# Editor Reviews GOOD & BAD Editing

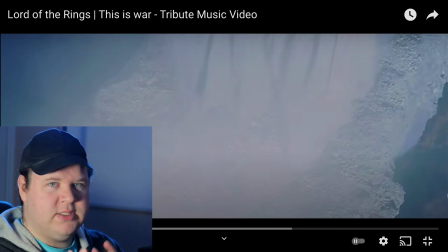now i also do like that you're trying to emphasize certain moments to certain parts of the song so i know something you're cutting to the singer i think you got to be careful and make sure you find that balance where yes there's moments you can cut to the singer i'm also noticing there's a lot of moments where i'm just seeing clips and i'm hearing the clear beat of the song. So you gotta ask yourself what's the most important part of this moment in the music that I gotta emphasize. Is it the words or is it the beat?
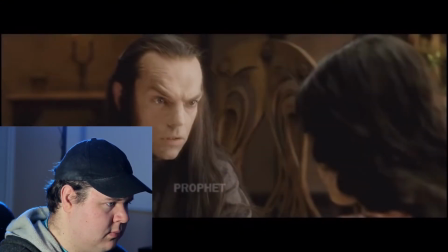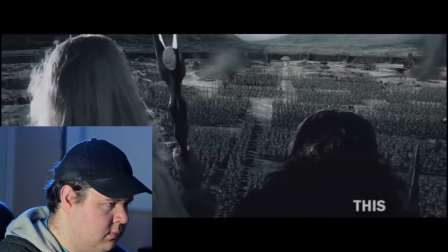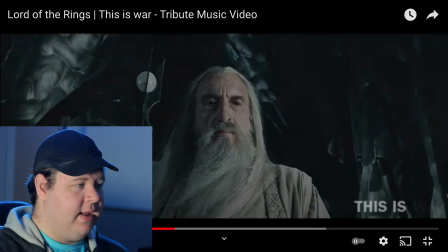You also need to be very careful when you're using words because the problem is like I'm your eye is looking at the subject of
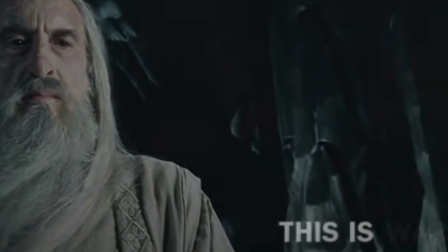the of the frame but then there's a text in the corner like in this example here I want to look at the character who's right dead in the center
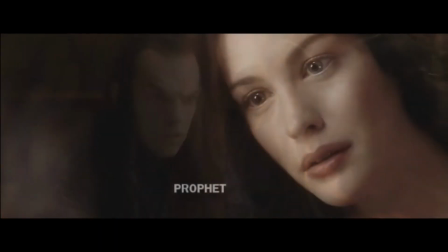but then there's text in the bottom right corner I liked it when you brought the text closer to the center because then I don't have to move my eye
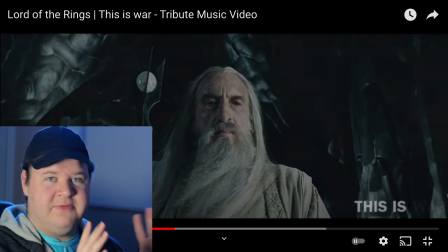too much you got to be careful because I feel conflicted I want to look at the subject and then it's kind of flicking towards the text all right so I hope you can take away something from this again like I'm not here to make fun of you guys I just want to see you guys do the best work that you can and offer you those tips. I don't really see a lot of editing tips online, like YouTube videos and stuff like that. So I hope you can take away something from this as something you can use when you're editing your AMVs, your GMVs, whatever it is. So if you got value out of this, please make sure to like this video and subscribe because you know what? I might just do another one of these if it helps you guys out. Again, if you have an AMV or GMV that you want me to check out and maybe give you some tips, leave it down in the comments and I'll try and check it out as soon as I can. Make sure you stick around because I got lots of great videos coming later this month and the next month. Okay. So good luck with your videos. Just have fun with it. And I'll see you next time.